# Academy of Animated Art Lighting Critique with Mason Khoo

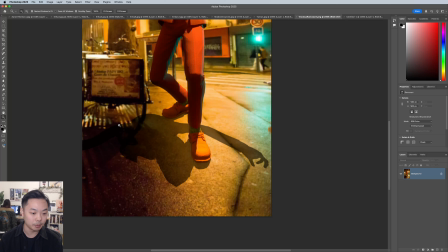24:38 And the way that they blend with these shadows sort of gives it away. I know it's, you're on a plate that's not exactly matching what your render is doing, so,
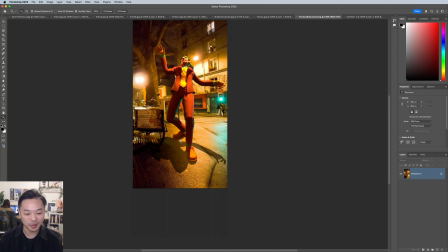24:52 that's totally fine. I feel like it's not, it's going to be difficult to sort of blend it correctly, but I would say,
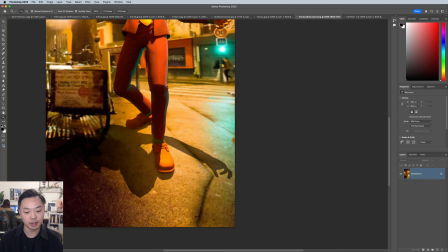24:59 trying to integrate the shadow a little bit more and make it a little less sharp might help you.
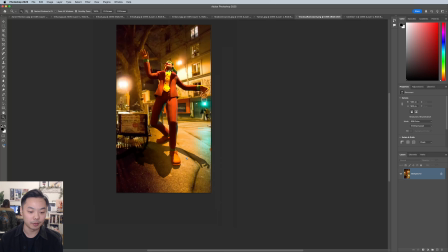25:06 But I do think, the biggest thing for me, at least when I saw it at first, is just the scale of the image.
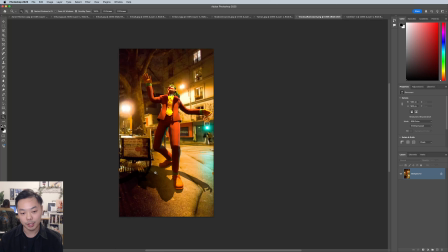25:13 He just looks a little bit giant. So I think the perspective as well looks like you have a camera that's down near his knee looking up at him, which doesn't quite match the perspective of the background plate, which could be causing a little bit
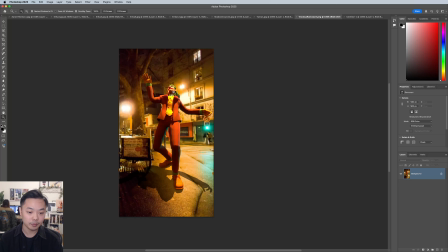25:32 of issues with matching as well. So maybe trying to move the camera up a little bit just to look at him eye level might help you there. But yeah, I mean, in terms of color temperature and, the lighting, I think you've done a great job.
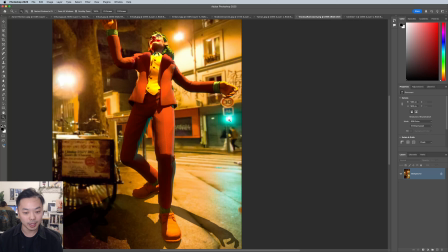25:50 I love this sort of green light motivated by this stop sign or the walk sign.
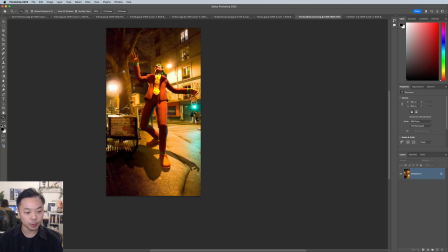25:57 That's really helping him blend in. And I think you've chosen the color temperatures of your street lights really well on the character. So yeah, great job. If you want to scale this down, I'd be interested in seeing if that works a little bit better in terms of the overall scale of the image.
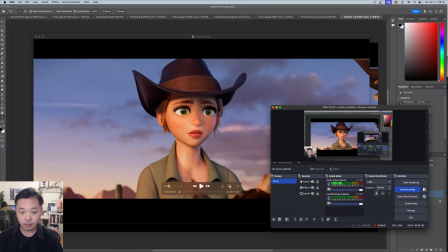26:14 But if not, as a study, I think this is great. Good job. All right, this last one's from Carolina from the Discord. Apologize if it's Carolina. I assume it's Carolina. So let's take a look.
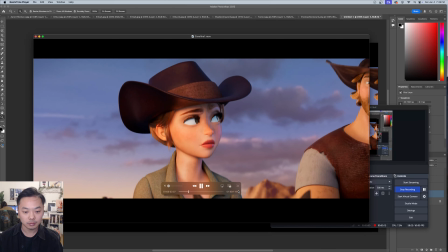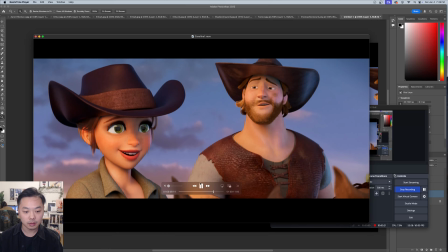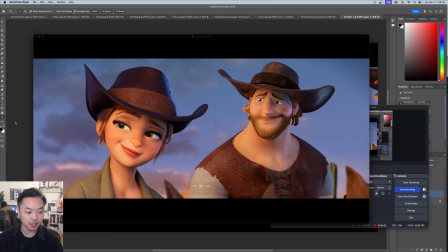26:42 So this is really nice. I don't have too much to say about this. I was looking at the Discord at the notes that the previous people were giving, and I think they're all spot on.
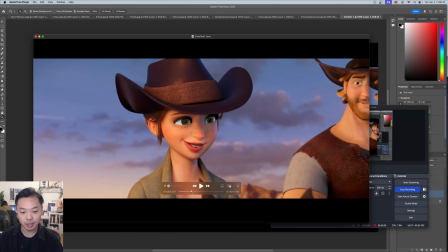26:53 I think you've done a really good job implementing everything. So everything I'm going to say is, I think, quite nitpicky,
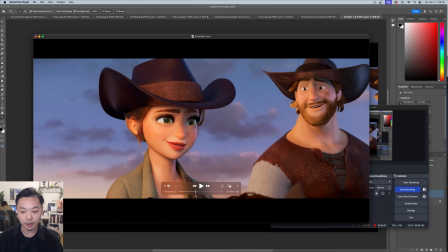27:01 small things to polish rather than an overall change, because I think you're pretty much there.
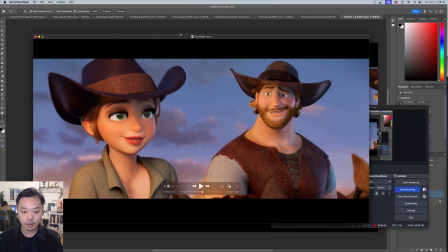27:10 So I took a few screenshots here.
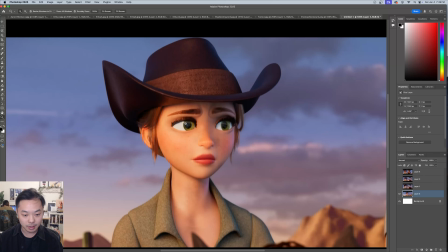27:13 So I really like what's going on in her eyes here with this IBL of the sunrise.
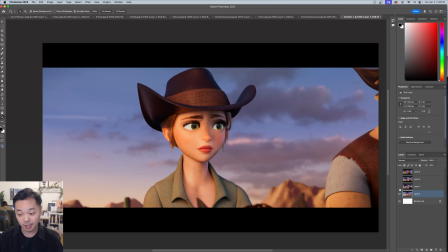27:21 I do think, I could be wrong. I think that it sometimes looks like your IBL is sort of slanted a little bit, where it looks like the horizon line is very crooked.
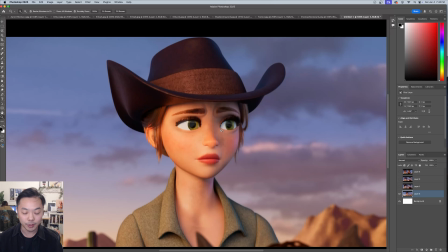27:37 So, I generally, with this sort of thing, if you have control over the speck in her eyes, I would soften this out a little bit, because I don't love seeing, personally, I don't love seeing this hard line sort of bisecting her eye.
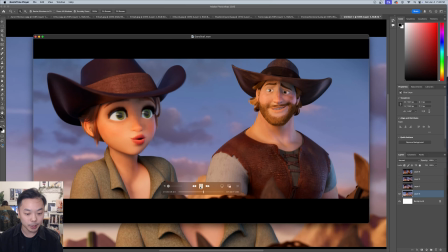27:55 It gets a little bit distracting, in my opinion, especially when they're moving around a lot, to see this sort of line cutting their eye like that.
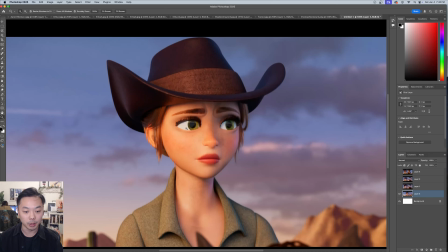28:04 I would maybe blur that out a little bit in the image, and just focus on using this sun as a speck hit on the eye.
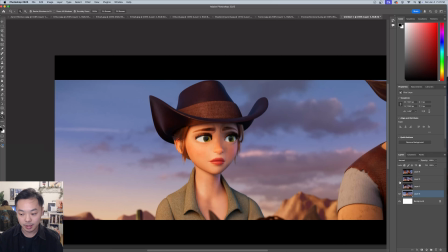28:18 Yeah, I think there's a few instances here as well where, just keeping on the subject of eyes,
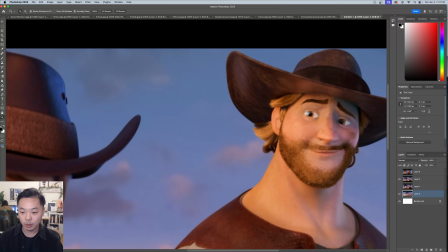28:24 for him, he gets this really wide speck on his eye,
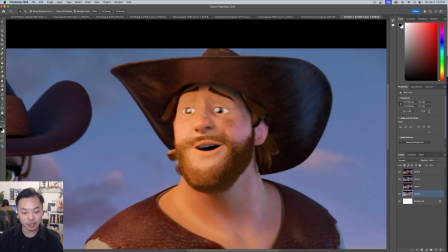28:30 like here, where it does kind of take away from his expression here.
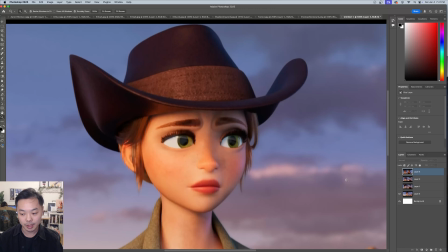28:39 So I would I really like how it reads like closer to the front of the sequence
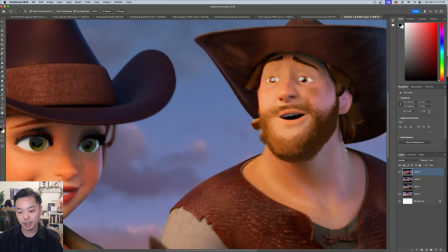28:49 when you're using this sun as motivation for the eye speck. So I might try to get that in his eye, make this smaller,
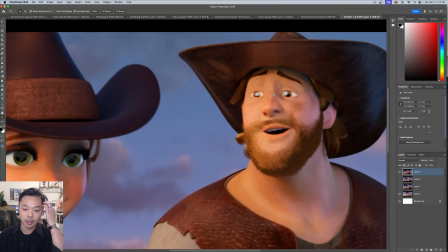28:57 and sort of allow you to read his expression without washing out his eye like this.
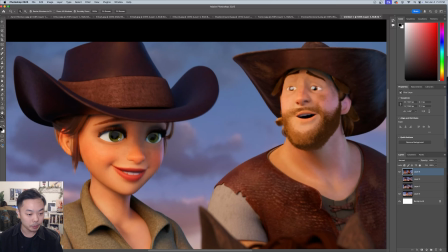29:04 Another small thing, I think the eye whites is something that we pay attention to at the end when we're polishing. I think on him it looks pretty good, but maybe it's a little bit bright.
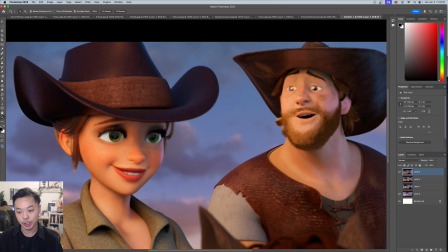29:18 If you look at people's eye whites, they're usually not white. They're usually kind of warm gray. On her, I think it's feeling a little bit too blue, maybe greenish blue.
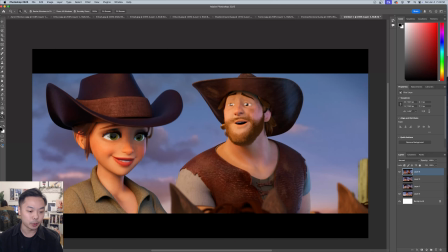29:33 And, it's easy for it to swing, to look one way or another, just because it's contrasted against this really warm skin tone. But I might sort of warm up her eye whites a little bit if you have control over that, and then darken his,
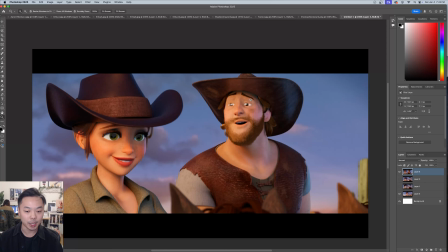29:51 just so that they feel like they match a little bit better in the scene.
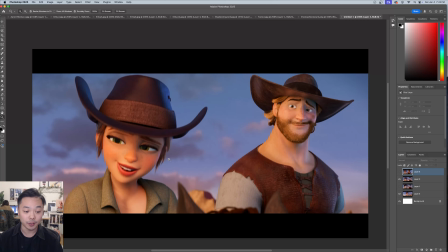29:58 Yeah, I think, we're really always looking at their faces and their eyes, so you kind of just, if you have the opportunity, want to polish that area as much as possible. The last thing I'll say, I think, is,
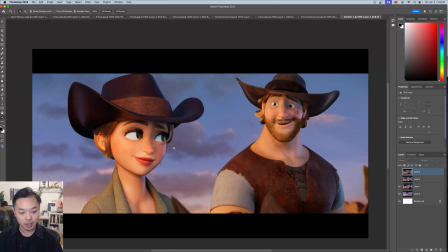30:14 again, it all looks great, and I really love the sky rim that you have here. This cool is really nice on them, and they really look like they're bathing in this warm sunrise or sunset.
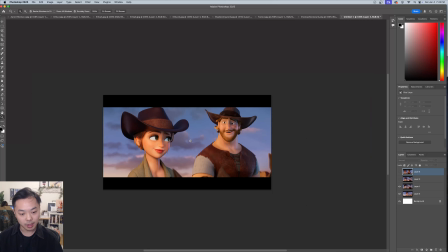30:30 I would say, looking at their skin tones, he is reading a little bit yellower than she is. Um,
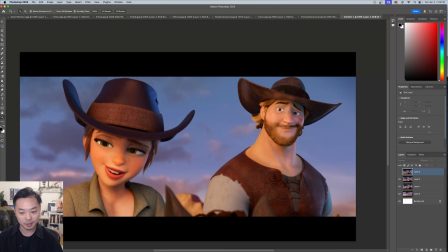30:43 I, I can buy that he's paler, but I think on this key side, I might just go a tiny bit warmer on his skin tone just to sort of link them a little bit more,
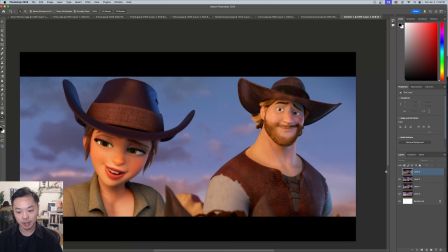30:57 because she gets really warm, especially when she turns into the sun there. And I think he's remaining a little bit paler and more yellow. That's up to you. If you intended this character to have this more sort of yellow tone, that's totally a valid thing to do as well.
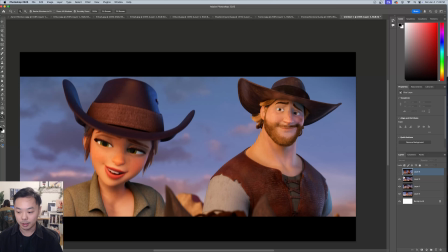31:14 So just something that I noticed just looking at this for the first time.
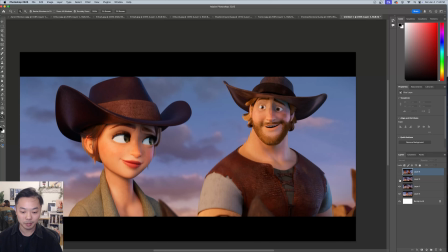31:22 But yeah, I mean, I think you're pretty much there. I don't have too much to say about this.
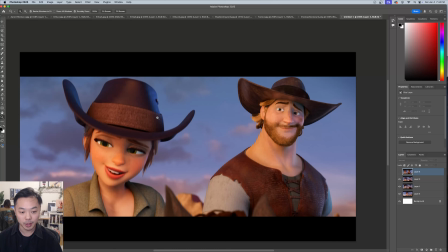31:28 Your materials are reading really well. Your shaping is really nice. It's not easy, I know, to sort of get this nice shaping on the characters that feels natural when they're wearing a hat. Um, the hat is a huge problem a lot of the times.
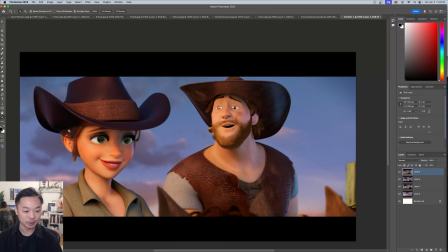31:44 So you've done a really good job getting that to read and making it everything feel natural.
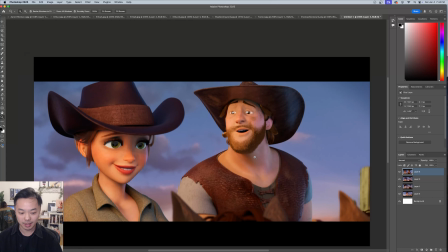31:50 So great job. Last thing I'll say, maybe I said last thing last time, but I'm just noticing it now.
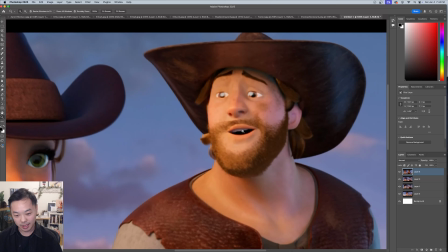32:00 This is also maybe a taste thing, but I we generally don't let the mouth get this black.
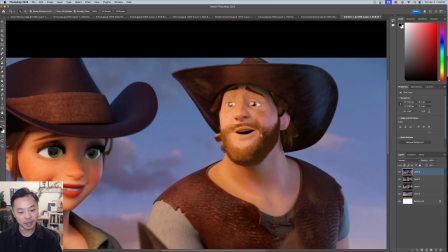32:08 I would sort of go in there and you can even do it at the end in Nuke or whatever
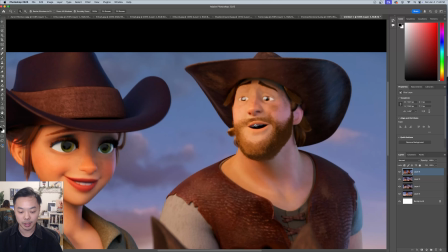32:13 comp tool you're using and lift the really dark darks and warm them up just a tiny bit.
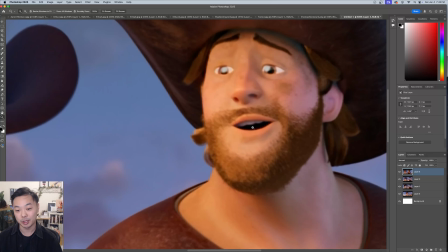32:19 It should still be super dark. Don't get me wrong. It's not. I'm not saying like lift it to the color of these teeth or anything, but maybe just warm it up slightly and lift it by like, I don't know, 2%, just so it's not this black hole in the middle of their face.
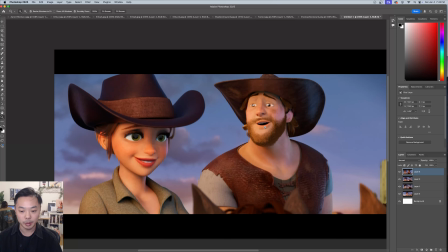32:35 That might help you a little bit with that, but that's a small thing.
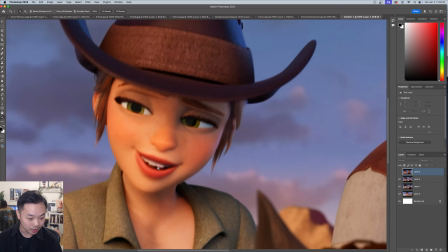32:41 Because you get the light here, it's not reading quite as black on her, I think.